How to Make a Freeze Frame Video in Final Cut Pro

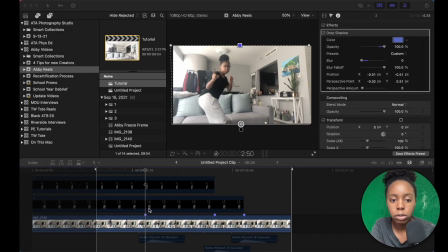Okay, so I have that saved now. So what I'm going to do is I already have these pictures already right here.
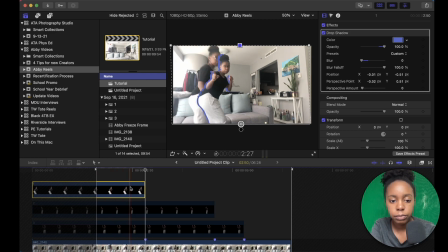So I'll show you what's going on. When I bring that back in, it will look like this. Actually, so okay, I'll show you what I did after that.
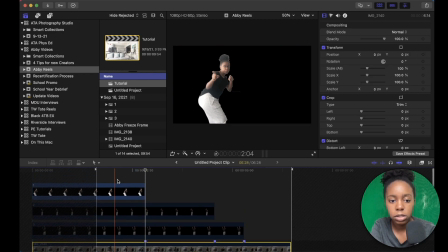Okay, so this is a picture. So if I were to hide this, this is just that picture that we just created with no background.
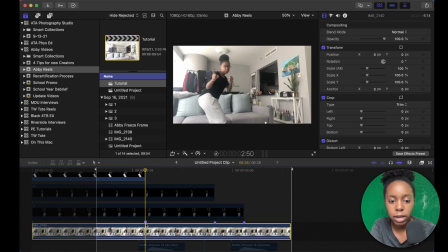Okay, and then we put it right at the anchor point, at that marker where we want it,
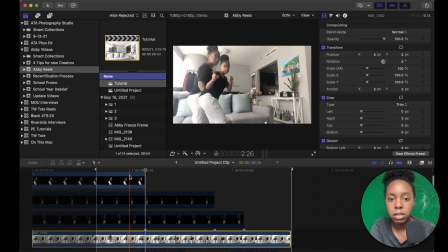because I wanted myself to already be in the frame before I showed up, and then I would, you know, essentially leave it after I popped in. So I have 3 frames. Okay, 3 frames.
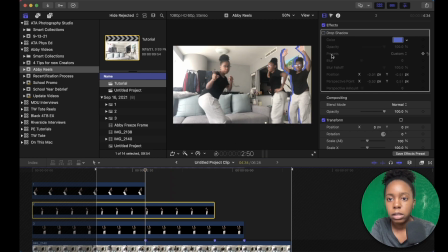Pay attention. Don't pay attention to the blue at the moment. I'll show y'all that in a second. Okay, so we had our 3 frames.
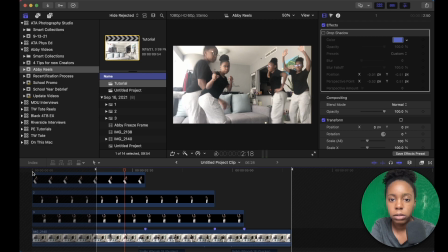All right, so there's 1, 2, 3.
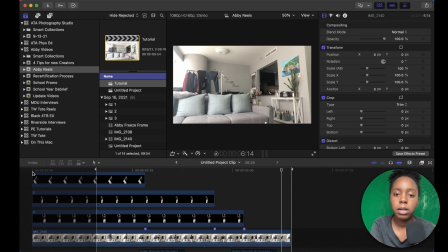And it was the same process of saving out that frame, taking out the background, and continuing on with that.
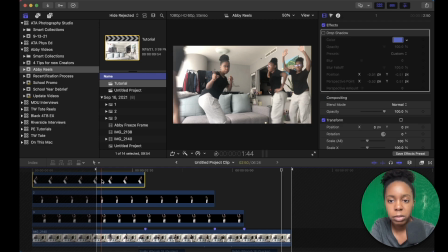What I wanted to do was I wanted to give myself a little background, so I found the drop shadow, which is, you can just go here and type in drop shadow, okay, and it has a drop shadow. So I just put a drop shadow on myself, and I changed the color
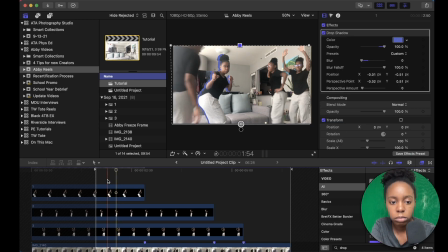because I just wanted a little bit of, you know, paper cutting. I don't know why I wanted to do that, but I did it. Okay, so I put the drop shadows on there. All right, so we have 1, 2, and 3, and I liked how it looked.
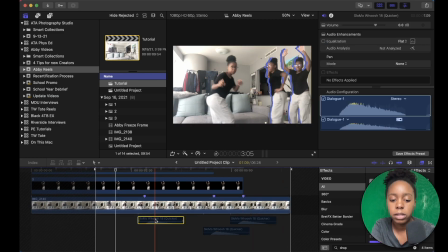So I wanted to do a couple extra things. I've been learning more about like sound design, so I added some whooshes in there so that as soon as I really got in, I can boom, boom, and you hear the little whooshes, right? That still wasn't enough for me.
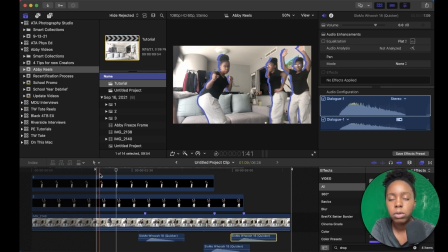I wanted to make it a little bit more dramatic,
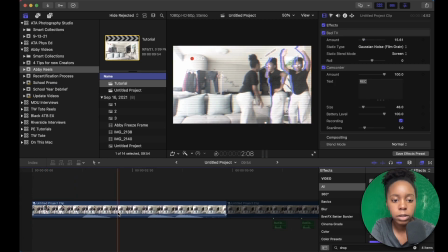and so what you saw was the final product was I added, and all of these things here are like native to Final Cut as well.
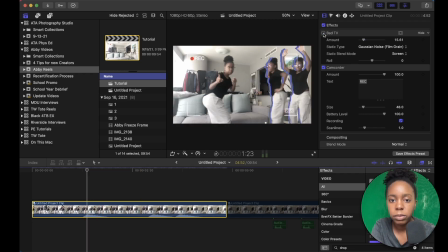So I added the bad TV effect, which gives it that, and the camcorder effect.
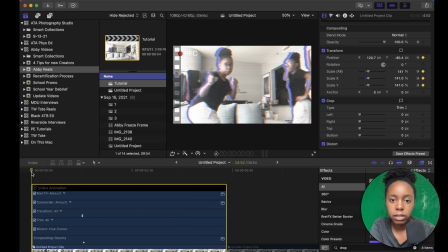So after I added the bad TV and the camcorder effect, I wanted there to be some movement in the video since it's a static video. So I added some keyframes, and I was able to kind of just zoom out,
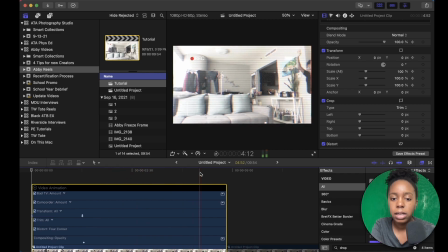and as I came back in, went into those different poses, right?
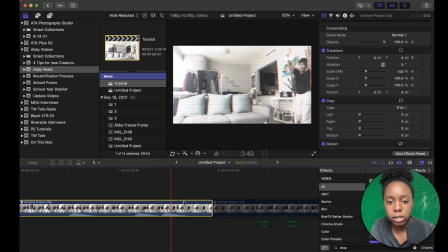And then just to make it a little bit longer, because I was like, I worked a little bit too hard for 3 seconds,
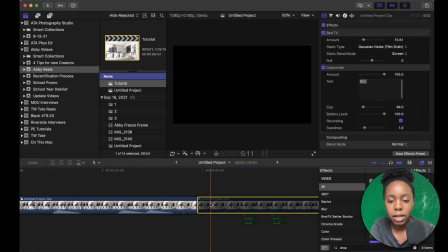I just took this same thing and I duplicated it, but then I reversed it.
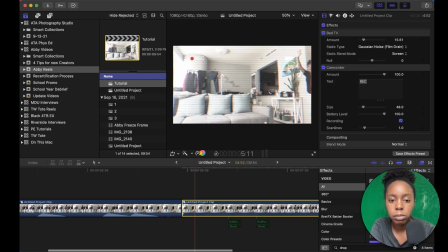So there's a button here,
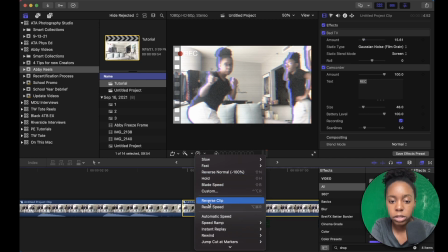where you can just reverse the clip.
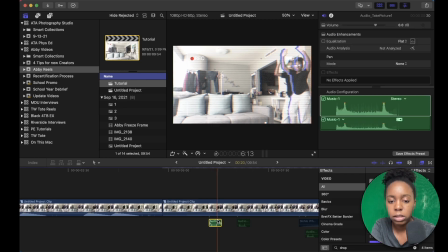So I reversed the clip, and I also made sure my sound design, my wishes were in the right place to go backwards. And then so, oh yeah, here I added some like camera clicks as if like I were taking the picture again when
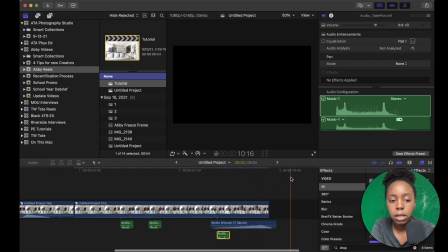I reversed it, and then added a wish to zoom back in. I did not have music in here, as you all know.
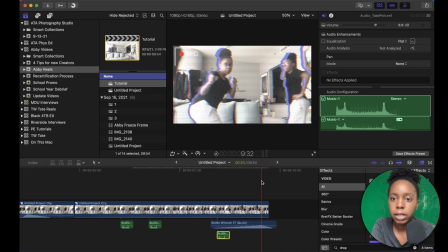Like Instagram and stuff like that, they do pretty good with allowing us to add music now, so I don't add the music from here.
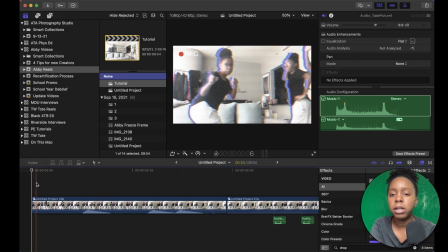If I do find a song that I like, I'll just take a sample of it and edit it in here, but then add it natively from like the Instagram app or the TikTok app. But yeah, that's pretty much it. You just export it in a, oh sorry, I'm lying, that's not it.
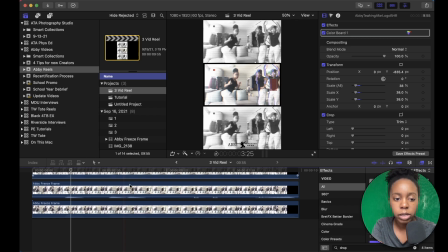Once I finished the video, I didn't want to waste all of that space not having it in Instagram the way that I wanted.
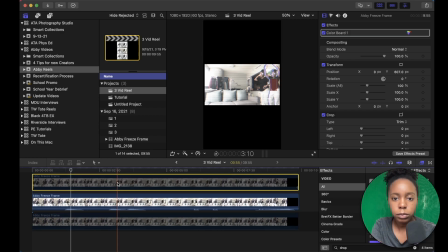So come on, computer. Instagram, if I just uploaded like this, I didn't like that.
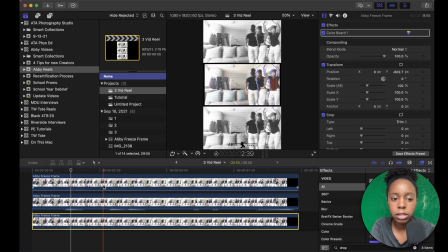So what I did was just added a couple other layers and made it black and white at the top here.
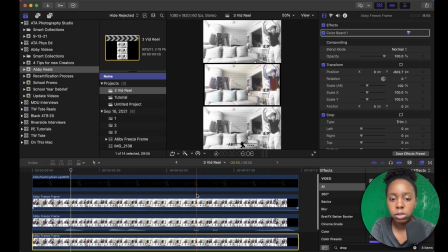So I just had a middle one that had some color, and the other one's on black and white. So, and you know, I just added my logo.
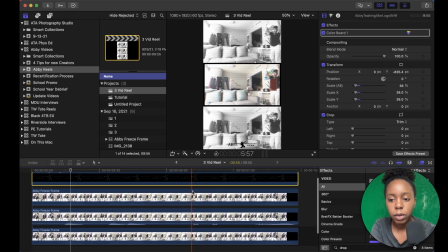But yeah, I didn't want to waste all of that real estate. So I just went ahead and just made it 3.
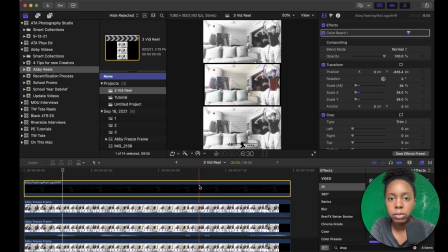But pretty much that's about it. I'm still playing around, learning some different things, and happy to continue to share with you all.